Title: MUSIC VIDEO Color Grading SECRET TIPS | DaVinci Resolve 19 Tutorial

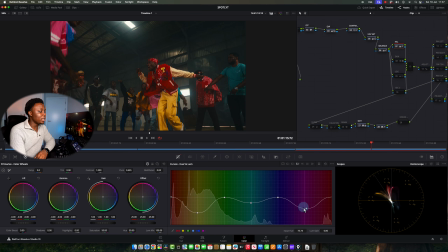16:31 What I did was to come to hue versus luminance, and then the colors I wanted to like stand out, I took down the luminance.
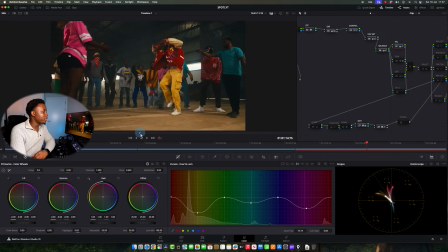16:38 So I'm going to show you what happens if I remove this now. So let's look at this frame, and then let me just reset it. Reset everything. I don't know if you can see the difference. So see, this is with the luminance resets, like the colors are not as dense.
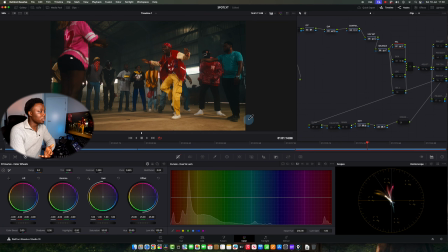16:55 This could work. This could be something that a director will want, and it doesn't look bad at all. A director could be happy, would be happy with this, but I wanted things to be punchier, then we can step it back if we need to step it back. So let me undo that, and you see the difference. See the difference here. So let me redo. See the difference here.
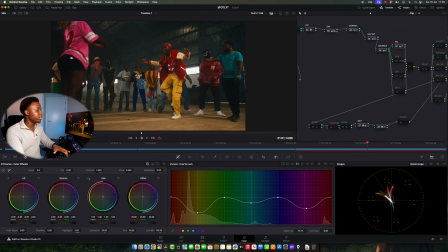17:12 See what she's wearing, and see the difference here. It just calms it down and makes it look saturated. It looks punchier. So this is before, and this is after. And let's look at the guy.
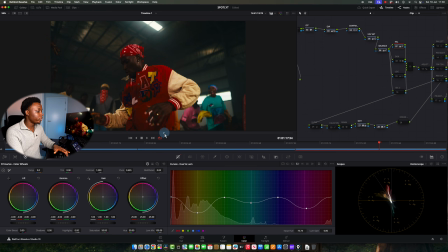17:22 Let's look at the lady in the blue top now. So I didn't affect the blues. I brought down, the yellows and this other color, and that's why those colors look punchier.
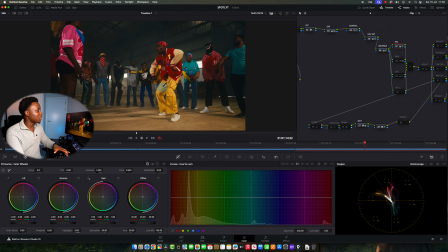17:34 So if I look at this lady, see, look at this carton also, and then when I put it back, see the difference.
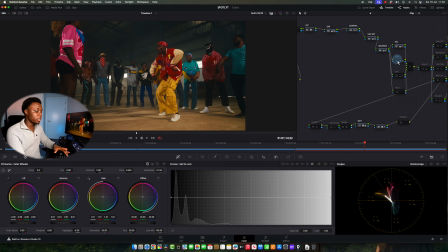17:42 So that's what that does, and that's what I did here. Then I came to the skin node, and let's enable that and see what we did. So for the skin node, go to disable and enable. What I did there was actually mild.
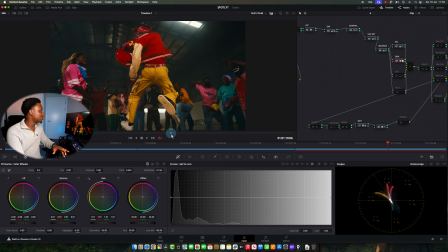17:54 It wasn't something that you will notice so much here, but you notice it in another frame. I'm going to go to another clip and show you what I did there.
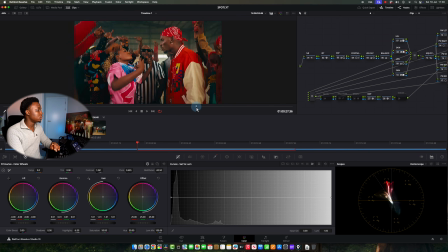18:04 So let me I'm going to come to this clip. So in this clip, you will see what I did in that node, with the skin. And this is why I use
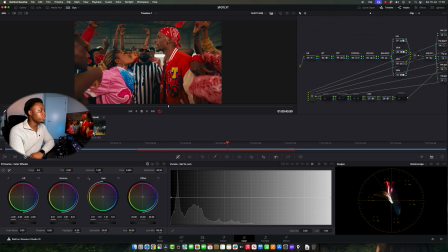18:17 a fixed node tree, because I don't know if you guys noticed that when I jumped to the next one, it still stayed, like my node stayed.
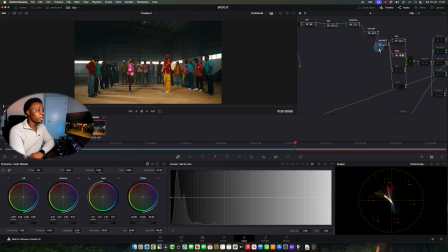18:25 So if I'm working on skin for this shot and I'm jumping here, I'm still on the skin node, and that might not be like what will happen automatically. You have to set it. So I think you will set it. You have to set it by coming here and saying switching clips, select same node.
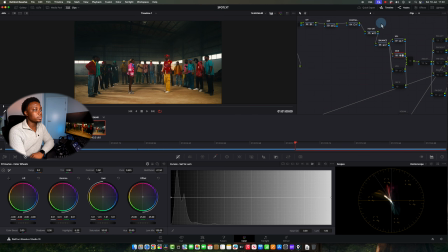18:39 Because let's say it's first node, right? Let me put the first node. When I switch a clip, it will go to the first node. See?
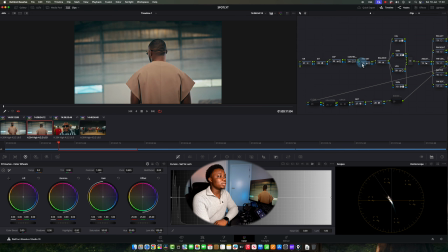18:45 Come to the first node. When I switch a clip, it comes to the first node. But if I switch it and let's say I'm on contrast, and I'm working on contrast of all the shots, when I keep my setting to same node, as I'm jumping through the clips, it's going to go to the same node,
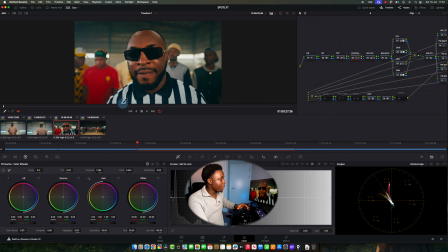19:02 which is a contrast node of that clip. So I can easily just go saturation, saturation for this one, if I was on saturation node.
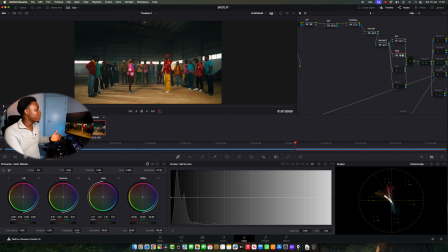19:09 If that makes sense. So I'm on skin node now. If I'm working on skin here, I want to come and do the same thing for the skin here.
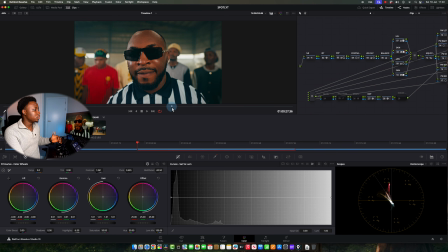19:14 I know fully well that I'm still on the skin node. If I didn't put that setting, I will have to be switching stuff. So this is what I did. This is what I used the skin node for. So I'm going to just show this part.
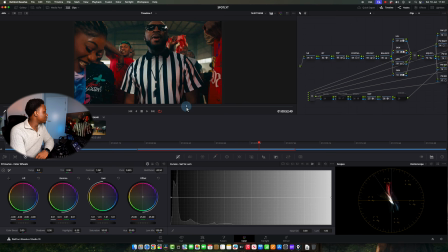19:27 So there are a lot of people that, including me, were very particular about making skin look very smooth and everything. And there are a lot of plugins to do this. There are ways to do it in DaVinci Resolve. There's the mid-tone detail. there's beauty, there's face refinement. I'll make a video about it if you're interested in how to smoothen skin.
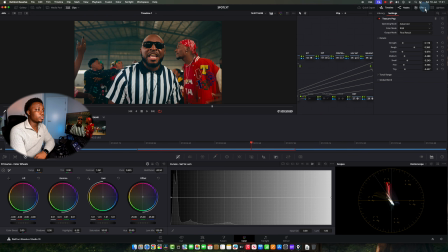19:46 But there's a trick I picked up a friend of mine recently on using texture pop to kind of, make your skin, look better. So let me show you, for example.
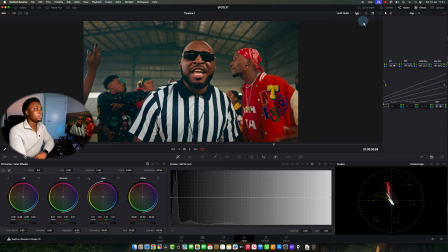19:56 So let's say we're here, and if I disable that, if I disable texture pop, I don't know if you can see.
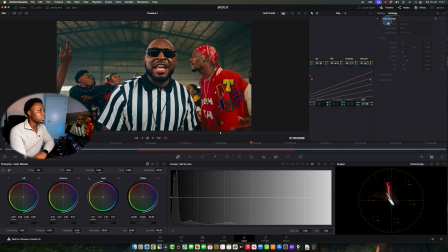20:04 I'm going to take it off now. You can see the skin. And if I put it back up, you can see the skin.
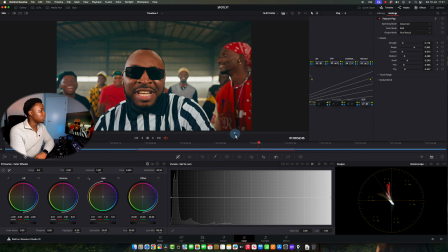20:10 Let me go closer. Okay. So that's it right there. If I remove, enable. So that's removed.
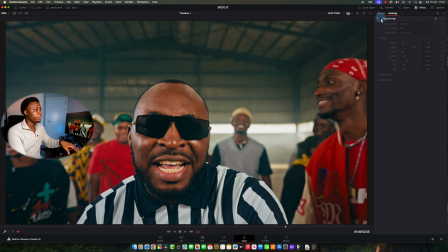20:21 So look at it, removed and back. See the skin. So what it looks like details wise. And when I smoothen a bit, so that's what this node was doing.